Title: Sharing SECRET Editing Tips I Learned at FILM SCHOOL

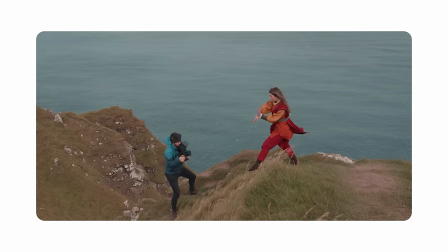0s
I traveled to the Faroe Islands to shoot an avatar inspired film, but when I came back and started on the edit, the sound design was awful. Every sound I would add felt edited and unnatural. I was completely stuck and afraid that I would publish a video that people would hate.
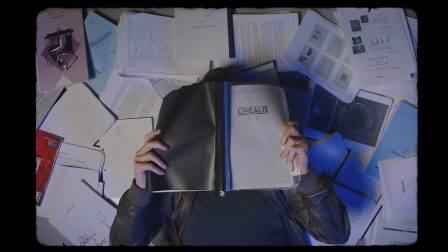14s
So I dug up my old books from film school and discovered a few techniques that I totally forgot about.
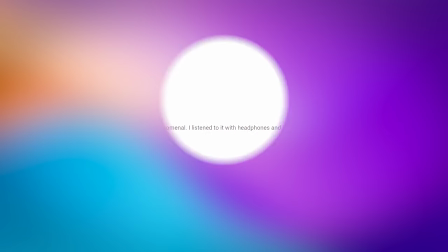20s
And once I uploaded that video I was overwhelmed with the positive responses about the sound design.
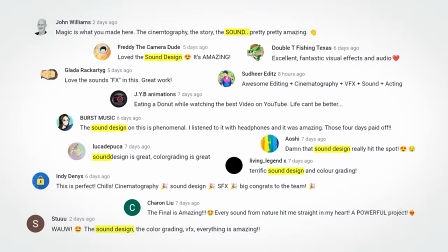25s
In fact, the most talked about topic was the sound design and how much they liked it.
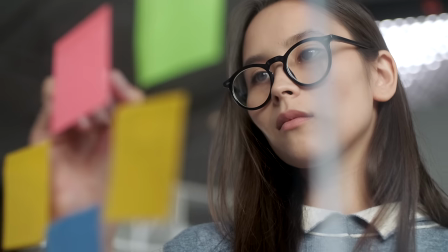30s
And the crazy thing is that I didn't really do that much. I simply followed a few steps that brought my video to a whole new level.
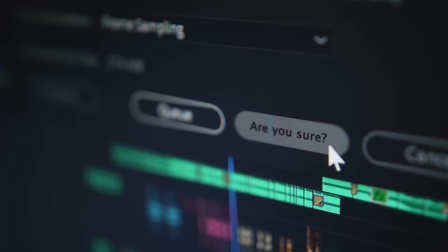36s
You know that feeling when you finish a video, that uncertainty? You have no idea whether or not people are going to like it. Well, for sound design what this video is about, we can follow a set of rules. And if you implement those techniques, you can be certain that your sound design is going to be amazing.
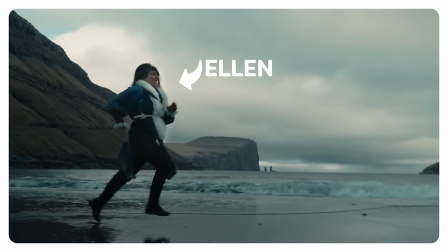50s
I have a shot of someone running. This is Ellen by the way. She's the one who performed all the avatar stunts.
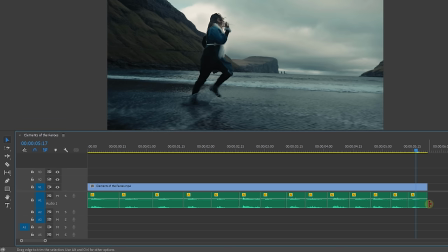55s
So anyways, I add the sounds of the footsteps underneath. Sounds logical, but it doesn't really work.
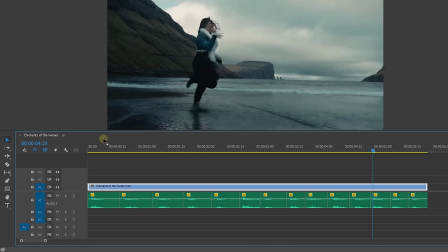61s
We can hear that the sound is edited and not really part of the video. So ideally, we should have recorded the sound on location.
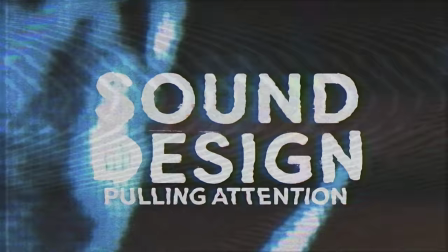67s
But that leads us to another problem. Sound design is all about pulling attention. Try and make a list of all the sounds that you see in this shot of Ellen running.
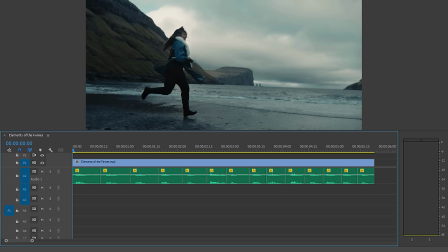76s
I'm gonna help you with that. So we have the footsteps and then there are the rubbing of her clothes because she's running. There's the ocean, the waves and when I think of an ocean, I think of seagulls. There was a village behind us, so perhaps a car that drives by. Oh, and that group of people who were shouting at us. I'm probably forgetting a bunch of sounds, but here's how that list looks like or hears like.
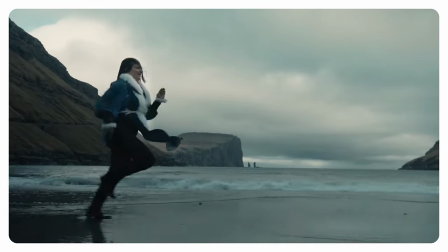That's bad. Well, first of all, none of these sounds draw attention. Or better yet, all of them are trying to draw attention. If you're standing in a group of people and everybody screams, then nobody stands out. But if everyone would talk normally and you would suddenly scream, I bet all the eyeballs are pointing towards you. And it's the same with sound. You can't have everything at max volume. But then what sounds do I keep loud and which one should be quieter? Well, that depends on where you want to draw attention to. Ask yourself what's happening in the shot.
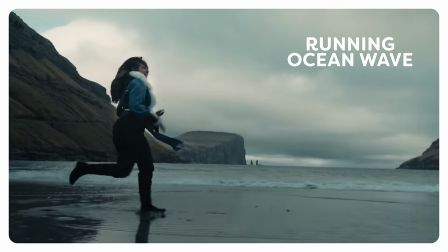132s
Ellen is running and away from the ocean has just gone over the beach, so her feet starts to get wet. So the sound of her footsteps and the splashing water is what I would make prominence. The next question you need to ask yourself is how loud the most prominent sound has to be.
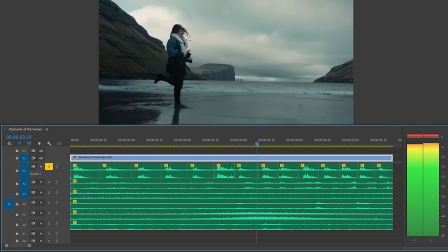146s
If I were to gain the audio so that it peaks at the zero decibel, it would not be right. It are footsteps, not an explosion. And second of all, the footsteps are a couple of meters away from the camera, so I would put them at around minus six decibels. That is my most prominent sound, so all the other sounds need to be below that. And ask yourself that same question with every sound. How prominent do I want it to be? The great thing is that the volume of something doesn't have to be realistic.
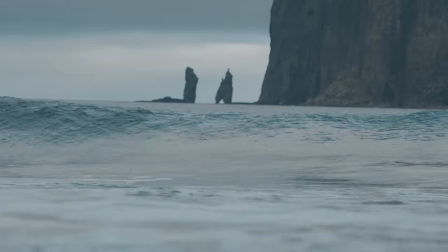174s
You know, on that location, the wind and the ocean was probably much louder, but I chose to put them in the background so that my focus really goes to the footsteps.
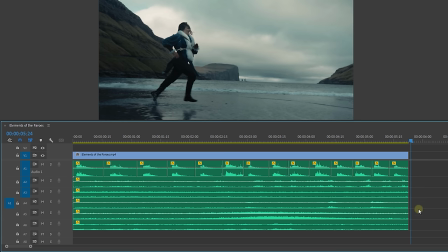183s
In fact, there are many sounds that I didn't include, like the car driving by, those people who were yelling at us. So if I were to use the actual sound from that location, it would be pretty bad. And that's the reason why you shoot ads and mix sounds. But this leads us to a new problem. You see, recording on location has its benefits too. That's also why I carry the microphone with me all the time. It's a very special mic, in fact. This right here is the Lark M1 from Holyland. They sponsored the entire film project, so I'm super thankful for that. But I'm also very happy that I took this mic with me.
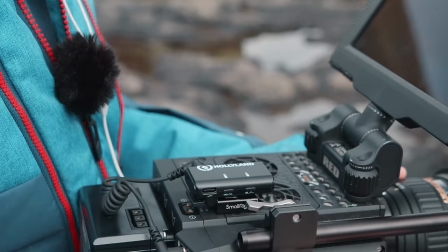214s
In a nutshell, this is a wireless system with two transmitters and one receiver. And it is so small that I could easily snap it onto my camera and it didn't get in the way. Most of the time I didn't even realize that I had a mic plugged in. That was a pleasant surprise when I started editing.
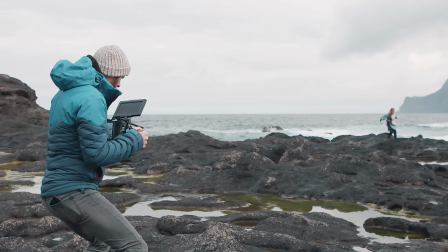227s
And since there are two transmitters, I could capture the sound from up close by the talent and from the camera.
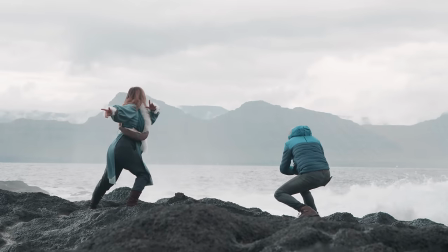232s
These are two mono signals which are sent over stereo. So I could choose which mic I wanted to hear when editing.
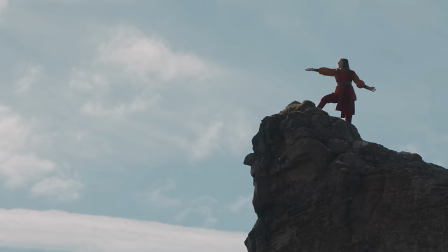237s
Even though your subject is sometimes further away, it's nice to draw focus to it. And you can make that really stand out by using that up close sound.
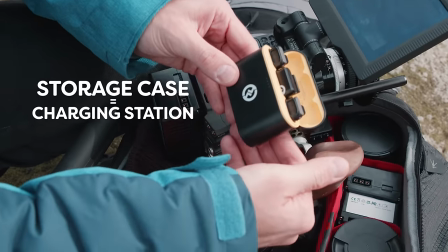244s
The storage case that the mics comes in is at the same time a charging station.
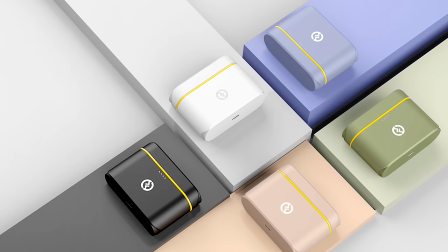248s
So you'll have battery for the entire day. Recently they announced a couple of new colors which is a really nice personal touch.
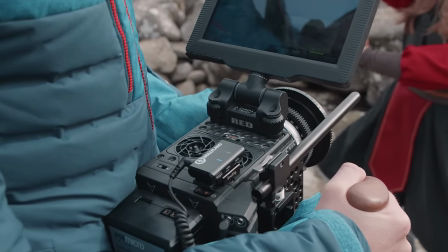253s
And it is super easy to use. You just plug it in and it works. There's one button to enable hear clear noise cancellation. And as the name suggests, it's going to filter out ambient noise through a very efficient way. Although I only recommend to enable that during interviews or something.
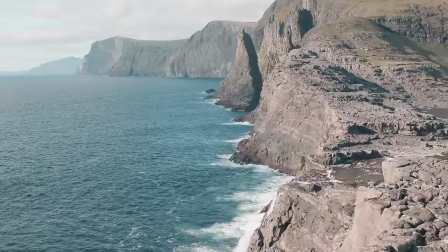267s
It's always better to capture the full audio and you're planning to use it in an edit.
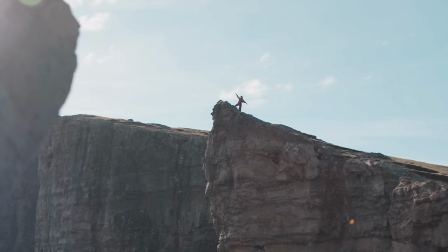270s
It's a high fidelity sound signal of 16-bit and that signal goes up to 200 meters, which is insane for such a small mic. So definitely check out the Lark M1, there's a link in the description down below. And so recording the sound with that mic gave me the true tone of the environment. Something a downloaded sound effect doesn't have. That's why I did try to use as much captured sound as I could. But as I was saying with the running shots, there was a lot going on. I was not able to separate the sounds to get a better mix in volumes.
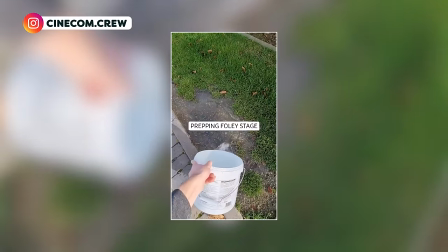298s
So, I filled up a bucket with water, poured it outside and I would record myself stepping in that water.
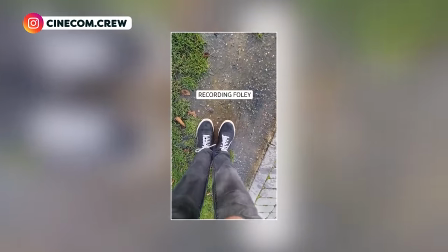303s
Nothing else was going on in the background, so I had the perfect sound recording. It's outside, so it matches the environment and it are only the wet footsteps.
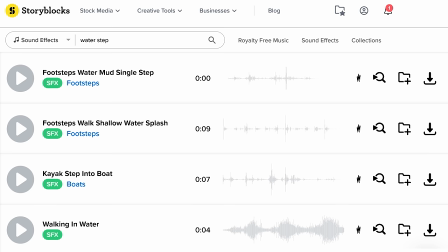310s
But you don't always have the ability to record every single sound. And let's be honest, downloading a stock audio clip is just much easier. However, that sound effect misses the environment tone, because who knows where it was recorded.
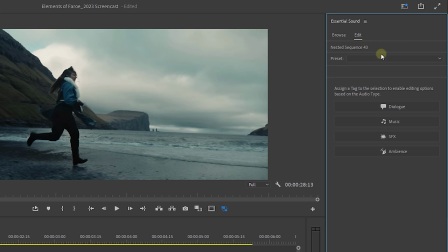323s
Well, in Premiere Pro, if you have your essential sound panel open, we can choose the option sound effects. From there, we can add a reverb to the sound. There's even one for outdoor audio and a slider to control how much that reverb should be. And that is a great step in the right direction. But there's one last thing missing to really make your sound design great. Not only it needs to have the right mix and the reverb, but also the right tone. Let me visualize that for you. Here's a shot where Ellen puts down her foot. I got an actual audio recording of that, but for some reason the sound just didn't fit. It was the right volume and had the right reverb, but something was missing. It's a pretty heavy action in a close-up, so it's super prominent and the sound is just regular.
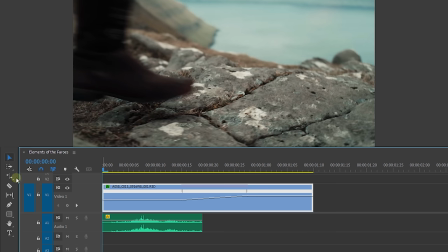364s
Making it louder doesn't make it better. It's the tone that we need to change. I oftentimes just like to use the Rage stretch tool in Premiere and just stretch out the audio clip a bit. This will make the sound deeper, we're lowering the pitch or the tone. And something simple as that can add so much more body to a sound.
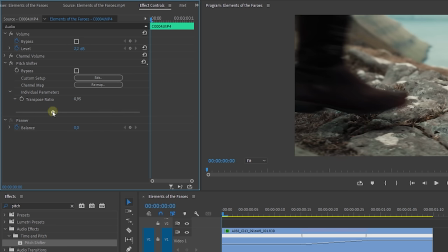382s
Alternatively, you can use the pitch shifter effect for if you don't want your clip to be longer. This is something that I was doing constantly throughout the entire edit. And before you say, but Jordy, you're losing out in the higher tones. Well, that's right, when you stretch a clip for too long, it becomes too muffled, too much bass.
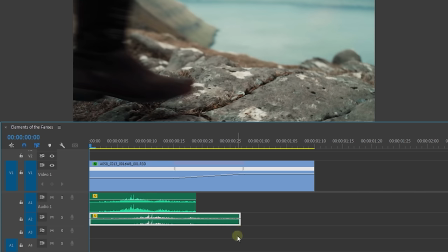397s
An easy fix for that is if you would duplicate your audio clip first and then stretch out one of them. you're mixing the original sound with one that has more bass.
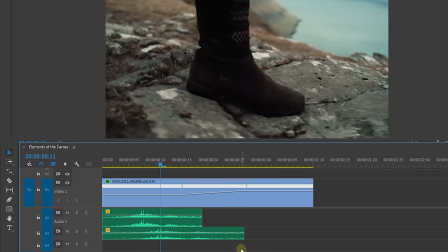405s
So that same sound effect just became much more rich. And just like video can change in tone, your audio should too.
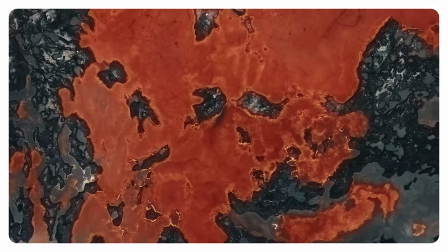413s
We can speed ramp a video, making it suddenly go faster. A great way to create a natural transition between two clips, by the way.
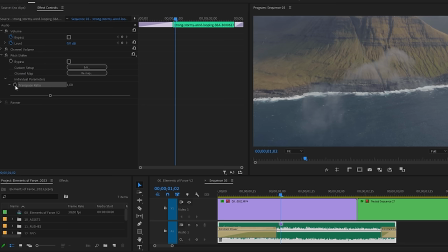420s
But that means that the tone of the audio has to change too. And with the pitch shifter, you can animate the pitch, which enhances that transition. Now, a couple of days ago, I tried to make the earth bending effect from my film through an alternative technique. It's a very short video and really fun to watch. You can check it out right here. Thank you so much for watching. Thank you, Holy Land, for the support. And as always, stay creative!